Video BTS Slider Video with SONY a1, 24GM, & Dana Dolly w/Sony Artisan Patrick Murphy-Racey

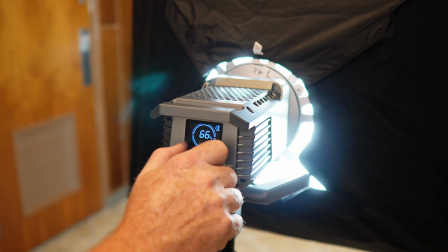4:10 And this is 60%, here's 100%. It's super bright. I mean, it's wicked bright. So you can see kind of how that'll blow you out for sure. But anyway, what's nice about this, there's a couple things nice about it. This does work with a Bluetooth cell phone connection if you want to. I don't bother with it because I just do it manually because I'm old school. But you have a Bluetooth button where you can press and it'll find it on the app. But other thing, you can do 99, 98 and all that stuff. But usually when we're changing the power of a light, those tiny incremental differences are not really helping. And so if you punch it once, you'll change in much, much larger increments. So you can punch, there's 100%, here's 20, 40, 60, 80, and 100. It's a much better way to work. They're not exact stops, but they're pretty close. But this light, this 200 watt daylight only Amaran it's called 200D. This thing is rivaling the Godox 300 that I have. And it's amazing because it's super tiny, small. It packs up much smaller than that light does. So I think there's gonna be more of these in my future. So what we're gonna do now is we're gonna leave this and we're gonna go to the next light.
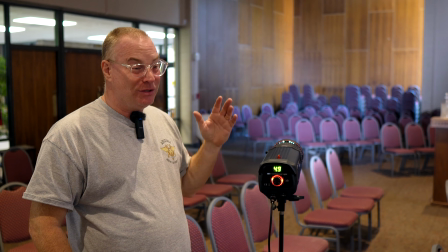5:30 I think that because they're not serviceable in the United States, they're not even sold in the United States, I wanna be changing out all these heads.
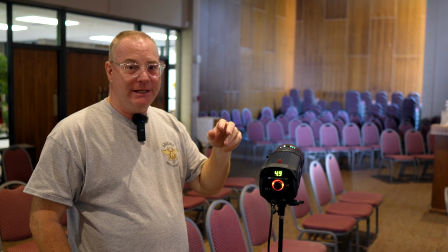5:39 I think I have 5 of these. I'm gonna change them out for the Amaran 200Ds because I think it's gonna be a better way to go and I'll have more power at the other end.
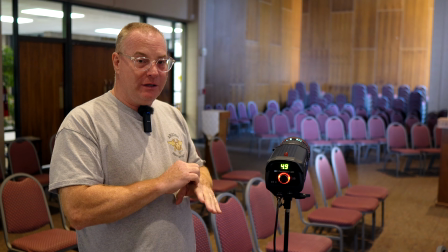5:45 But it's still a very useful light. It has very good CRI and it's punchy.
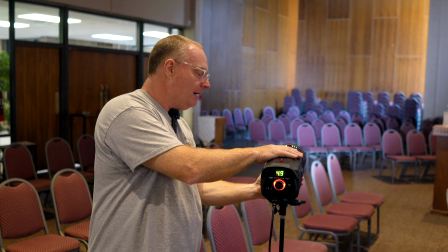5:50 The other thing is I've got a Fresnel connected to this one.
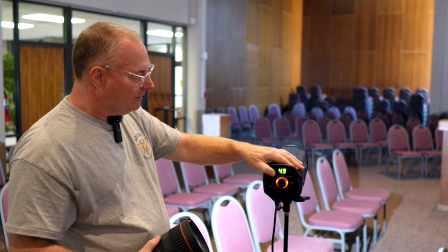5:56 I just want to show you the Fresnel. So this is the open face of the light. It's extremely bright, even though I've got it turned down.
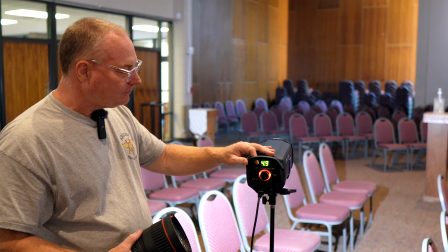6:03 So you can see how bright it is. The Fresnels are awesome.
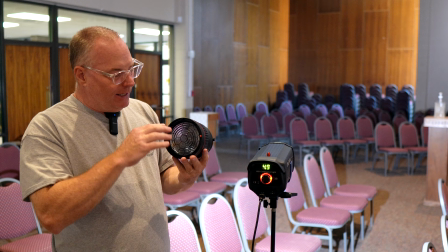6:08 So it comes from a French word, Fresnel, and it has to do with waving glass.
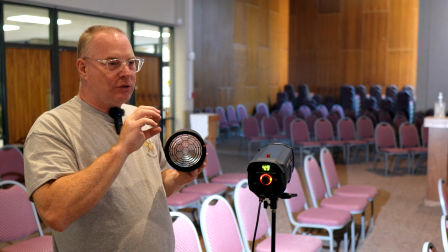6:13 And so what happens is the light transmits through the glass that has all this waves in it.
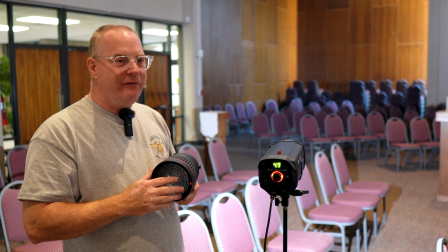6:19 And it produces more effect like the sun. So it's a more organic light.
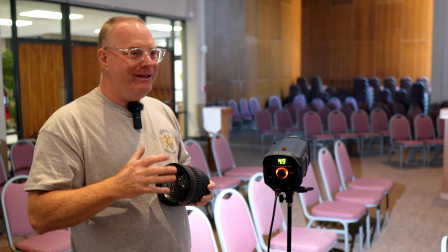6:25 And when you work with LEDs, LEDs are not an organic light. They're alarming, actually.
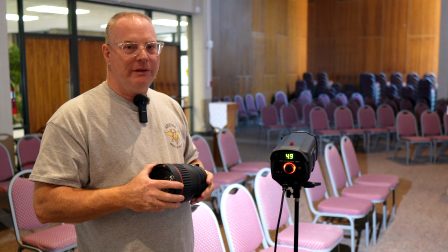6:30 They're like, oh, what is that? And so I like using Fresnels with LEDs because it calms them down and it gives me a better look.
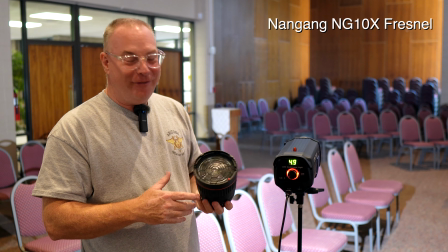6:38 Also, this is a really cheap Fresnel. I think it was $45 from Amazon.
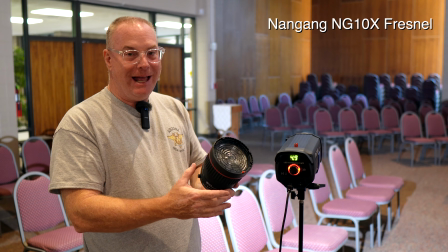6:44 This one's Nangang, NG10X it's called. I will put a link below so you can find this if you want.
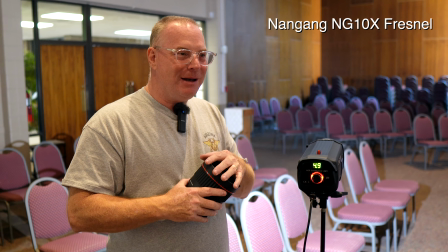6:51 It's really cheap, but it also tends yellow. So it's not a pure daylight light like my other Fresnel, which is a much better one.
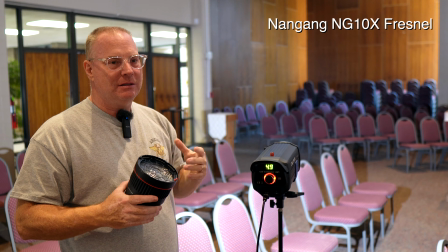6:59 But I used this because I knew this room was warm. It's tungsten, and so it's kind of closer, and I shot it at wood, which is also warm.
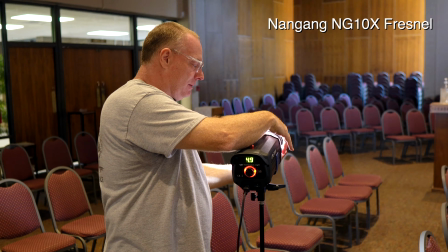7:06 So what's nice about these Fresnels is you put them on, and they're focusable.
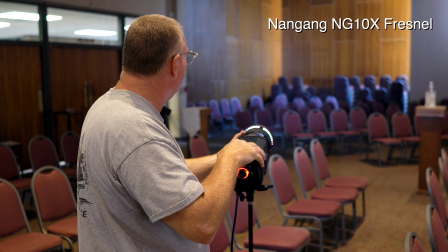7:11 So I could make a tiny little spot, like there's a little spot up there, or I can bring it out.
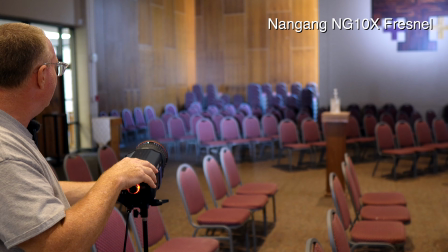7:17 And all I wanted to do is light up this wood, because the wood is so dark and it just eats light.
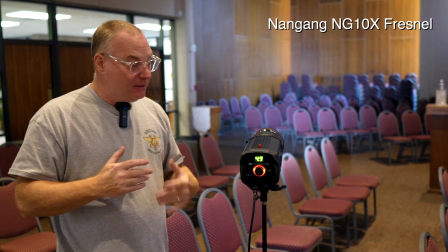7:22 And so that's how we ended up shooting this one. And this, of course, turned down. So I could turn it way up, 6.
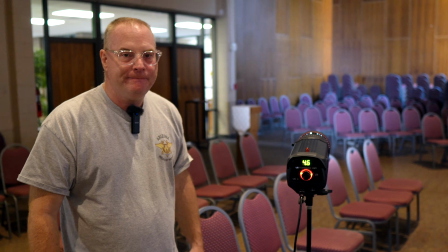7:28 I didn't need that. So 4.6 was the perfect output for this one. And mistakes can lead to something fun.
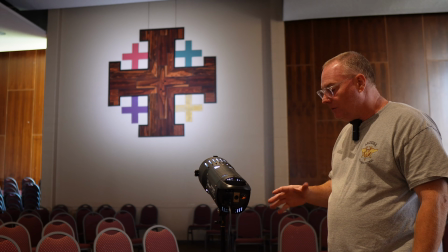7:38 And finally, we come to my last light, which is a high-low LED 1200 video light.
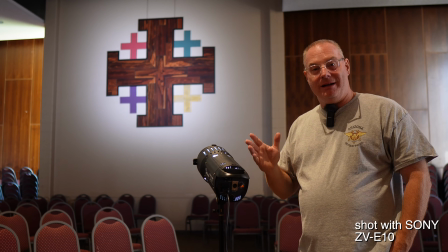7:44 I've never seen these for sale. I got it from a friend of mine as a gift years ago, and Peter Paremba gave it to me, great guy.
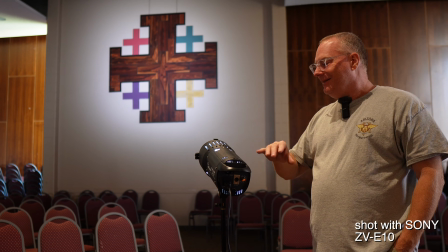7:52 But it's basically a low-powered LED that's daylight that has a built-in Fresnel, and it has the ability to focus as well.
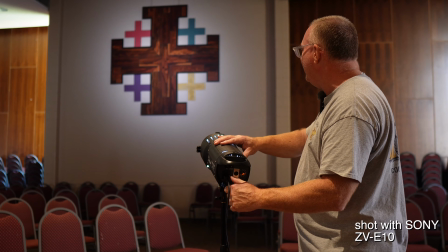8:01 So you can do a wash or a spot. So I could take this thing in, and I can broaden it way out.
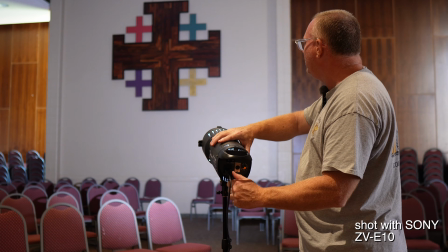8:08 So it's like a theatrical light. It gets very wide. It's a very useful light on location, but for this purpose, it was great to have.
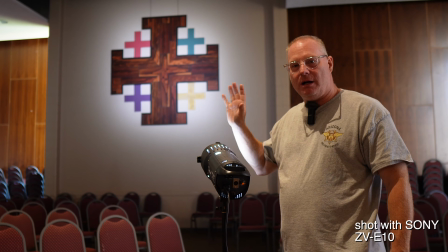8:15 This cross is really significant.